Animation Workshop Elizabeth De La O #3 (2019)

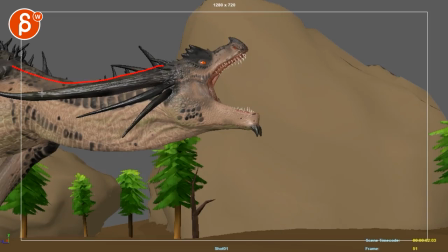(3:20)
the uh the head a bit sideways so that this horn is not so aligned with this maybe that's maybe that's I'm reacting to it as well giving
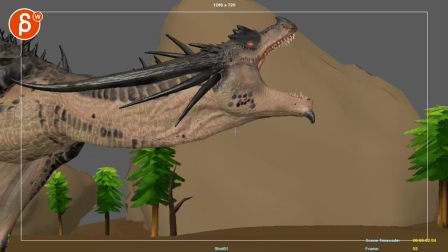(3:28)
this that kind of look so if you bring up that horn so rotate the head around that the horn is higher and you get get some
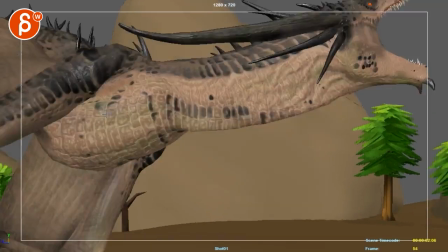(3:36)
negative space so we can see that line a bit more that might be helpful well let's just pretend because I'm looking at this here right you got that
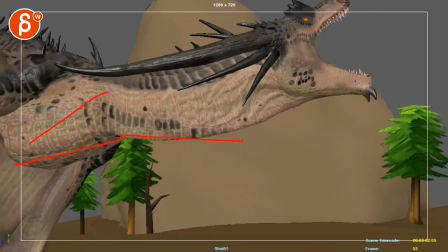(3:44)
body line like this but then the neck is down here it just feels like it's doing this as opposed to a bit of a nicer streamlined uh go around here right that that neck section has a nice line but
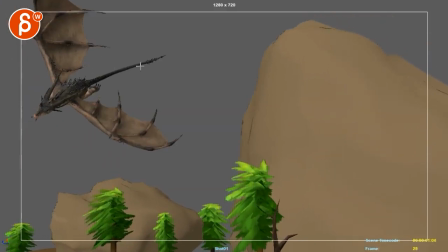(4:03)
if you do that you're just gonna have to tilt up so i think that's nice that's very nice here
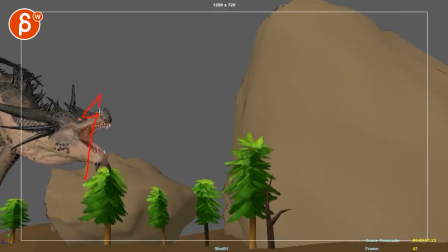(4:10)
and then here as you open the mouth here i would translate that head up so that you know you
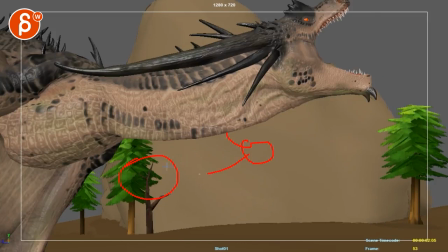(4:19)
have the body and then the head so it doesn't feel like it's it's this but it feels more like if that body has an upward feel to it that everything goes into that
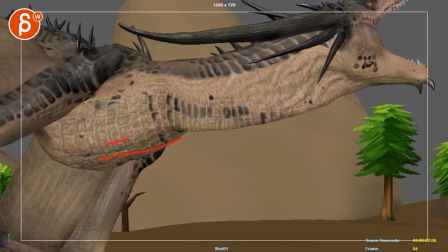(4:31)
so it's more see this line here that everything has kind of that feeling of going upwards now once you do
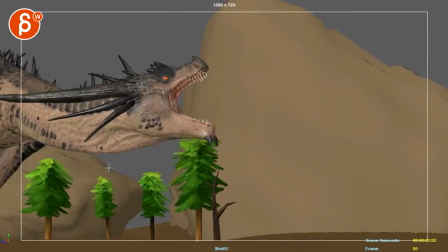(4:40)
that like i said the head will be way too high so it might just work that
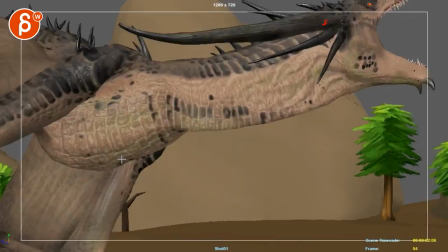(4:45)
through here you start tilting up which
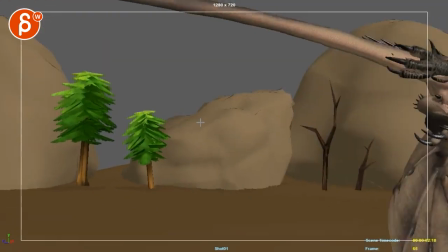(4:50)
might not be too bad and then you got the feet there will be just there will be this low then you can always readjust and reframe into this which is
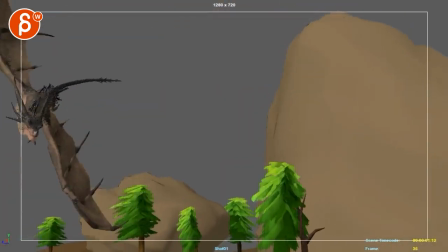(4:57)
cool i think this could work if it's a pain you can always send me the miocene and i can do a camera adjustment if you want
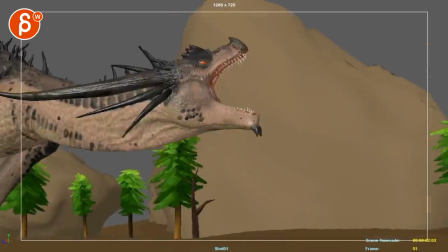(5:05)
and you can concentrate on the rest of the notes um but i can always give it a shot here it's totally up to you that's all it's
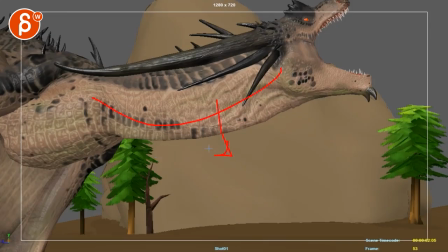(5:13)
kind of the main reaction through hear that there's something that feels just droopy here and that horn aligned with that neck
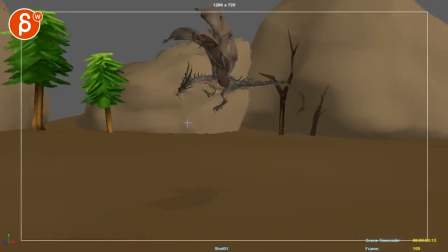(5:23)
stuff is cool here that is a little bit slow i think that the steps here feels like
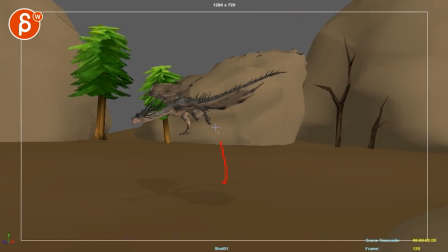(5:28)
it's really visually trying to take a step here on an invisible surface versus
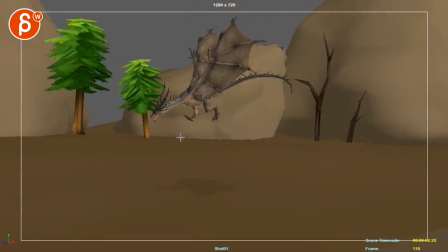(5:33)
just just a bit of a stronger push and a faster move uh and not rotating up the feet as much this feels
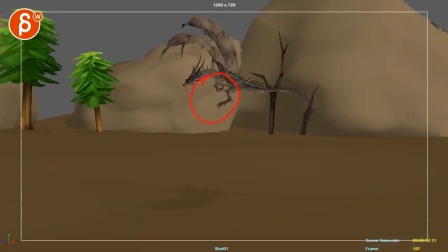(5:42)
suddenly like a human walk almost so probably just don't go as high
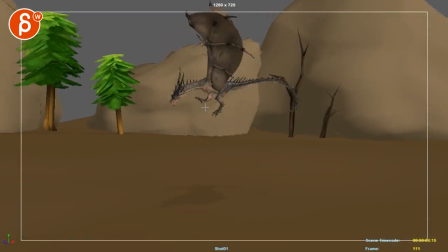(5:48)
it'll give you a nicer silhouette too so it's not so connected here and then just have
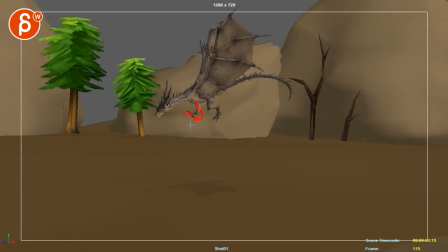(5:53)
the legs always kind of dangling down not so pointed up it's
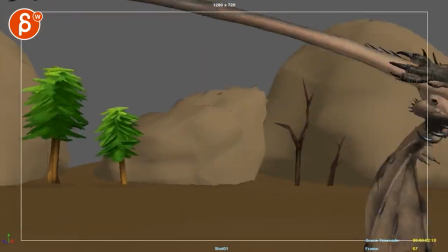(5:58)
been my biggest reaction for this section through here that's all cool it's
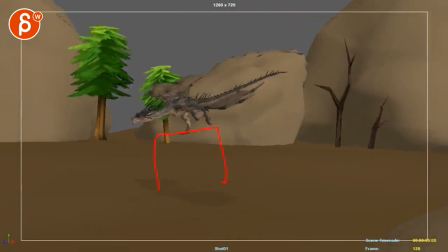(6:03)
just that yeah that's seems it's very deliberate and slow and
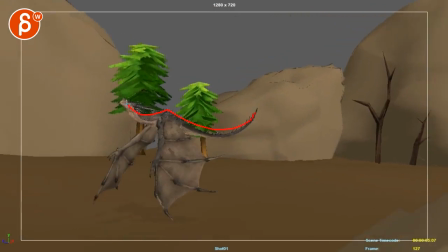(6:09)
here we got that neck thing again where you have such a nice line and then this happens as opposed to go up and then you bring up that the neckline through here so it's an overall thing like that I know this will
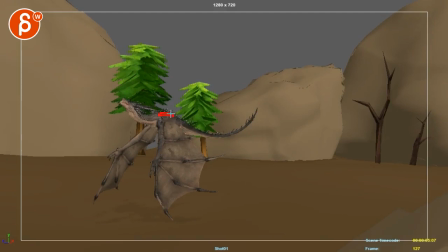(6:22)
bring up the head too much but you might have to bring down that that neck that chest bulge a bit to that upper back part so you get a bit of a nicer you know feel like this as opposed to the broken up feel there there's